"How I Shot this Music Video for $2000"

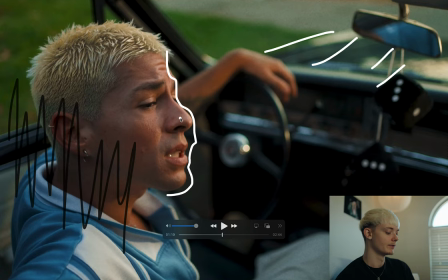(4:10)
And this just kind of gave a little bit of light on his face because we were starting to lose his son, so he just needed a little level. and it also gave him a little eye light here.
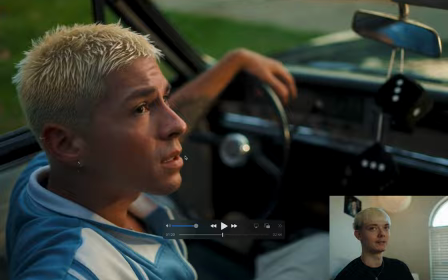(4:19)
I like this shot just for the composition but the one that DP broke it down on his channel and he said it looks flat so
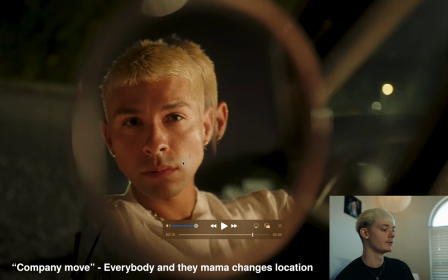(4:28)
I don't know. So after that we did a company move to shoot some nice stuff for these tunnels. So for this shot all we had was just some Amaran tubes off camera and that's giving him this little light and then this
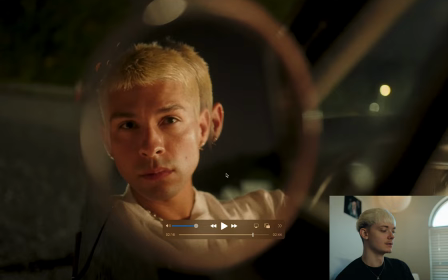(4:41)
backlight is coming from the street lamps and then this little crack effect was actually just a crack in the mirror at a car so it was simple but it was
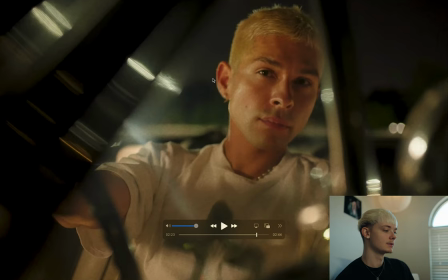(4:49)
cool and then this shot's pretty much the same setup we just used some amaran tubes to light his face
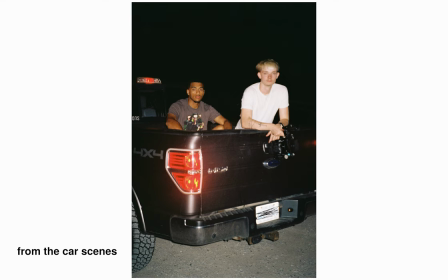(4:54)
and then for the moving stuff we just put him on the flow so he get a little up light all
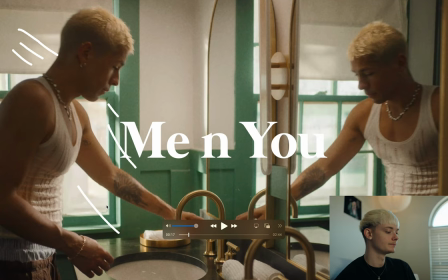(5:01)
right so day two we shot at the bnb so for this shot we just had two 200x's outside which were spilling through the window and it was actually a cloudy day and this is the only reason we could get that look because a 200 watt light is not strong enough through the window
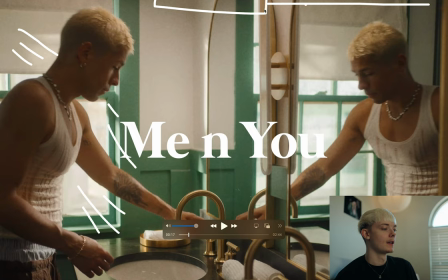(5:16)
and then the only other thing i didn't hear was i boomed a little cheap 60 led panel light over
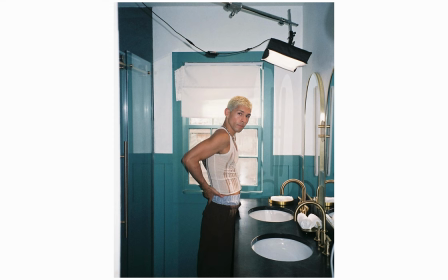(5:24)
here and this just kind of gave them a little top light as if it was a bathroom light but
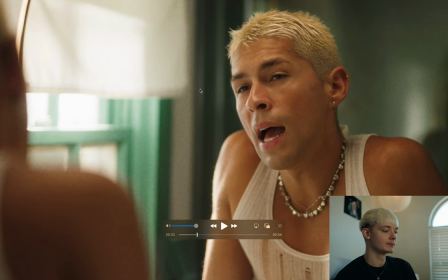(5:34)
i ain't gonna lie looking back i wish i would have turned it down because it feels super saucy on top and then when we're going for the
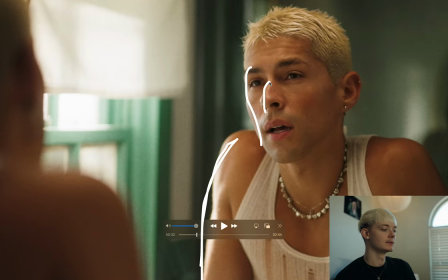(5:40)
close-up it don't really match and then for the close-up shot we just walked those lights in so it'd be a little more dramatic on
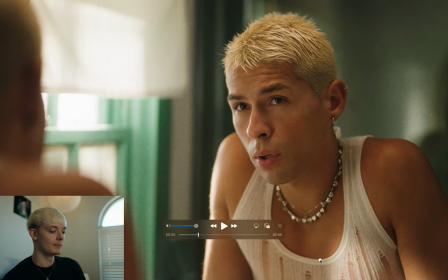(5:46)
his face and then I turned the overhead light off quite a bit because it was just looking a little too fiddly but I do love the little soft hub he was kind of getting on his face from this because there was some curtains that we shot the lights through so that's what's giving
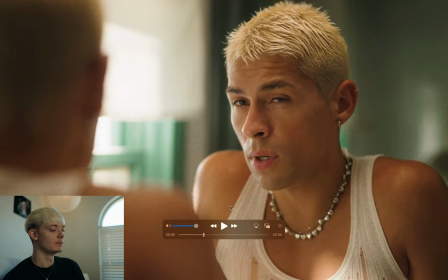(6:01)
him this soft wrap and then this harsher light is just the open face light hitting him
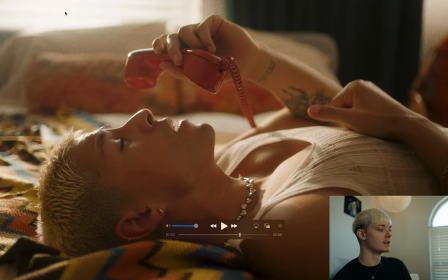(6:06)
so we got some covers of that and then we moved on to the bedroom scene and this is probably my favorite scene of the whole video so for this scene all we did was we put a 200x outside and I think it was set to like 3400 Kelvin and that's just giving him this nice
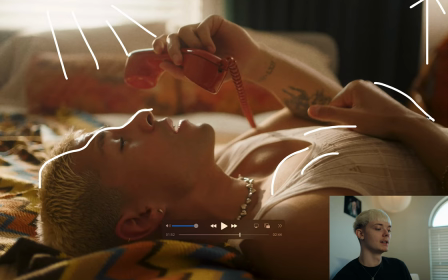(6:23)
edge and it's harsh light you know I took the other 200x and bounce it into the ceiling and that's what's giving him this little ambient return but I think it's pretty believable especially for 200 watt lights but again only way that was possible is because it was cloudy outside so thank you Lord
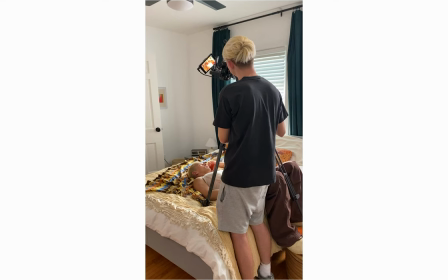(6:41)
then we also shot this overhead and this was just the camera on sticks looking down at him and then for this shot i turned that 200x
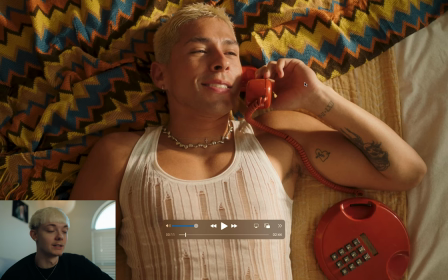(6:49)
outside down a little bit so it wasn't so harsh on his face hey let me tell y'all this is why you hired our director for this shot right here just think about how boring it would have been if he had a cell phone and there wasn't this blanket i'm telling you that
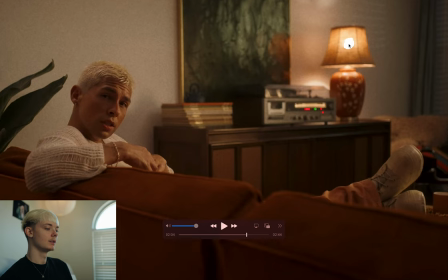(7:03)
gonna make your life easy as a dp so this shot was a little more complex lighting wise so first thing I put a practical bulb that I could dim on my phone in this lamp and then I had my art director put a topper on this lamp so that way it wouldn't spill
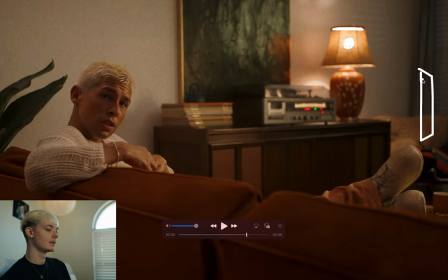(7:17)
out all on the top and it's practical is motivating the key light which is a 200x with a softbox on it and then I threw a grid to keep the spill off the wall as much as I can and that's what's giving them this light right here damn I'll just delete and then
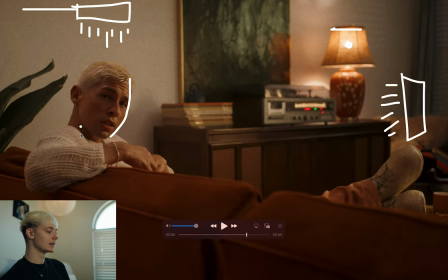(7:32)
I added a LED panel overhead and this is just to give them a little topper but looking back I should have took it away because it just kind of filled in the dark side and then the last thing I added was the other 200x outside and this is just giving a little soft
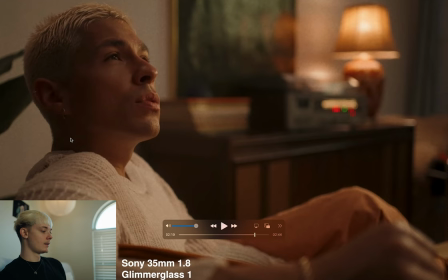(7:47)
oh my gosh I can't do it and this is just giving that soft blue light just to add a little more depth and then I chucked in for
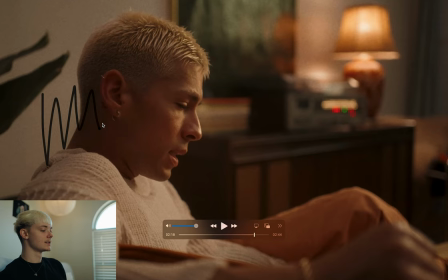(7:54)
the close-up and I think this shot looks a lot better the main difference between the two is I walked in some neg on this
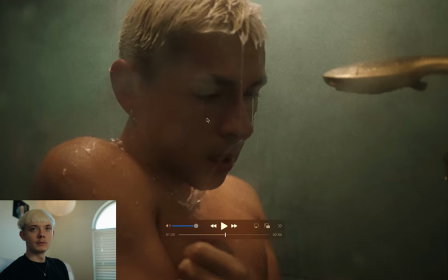(8:01)
side and then i took down that topper light so it's still there but it's a lot more subtle so your eyes kind of drawn to the key and then the last shot we did was the shower scene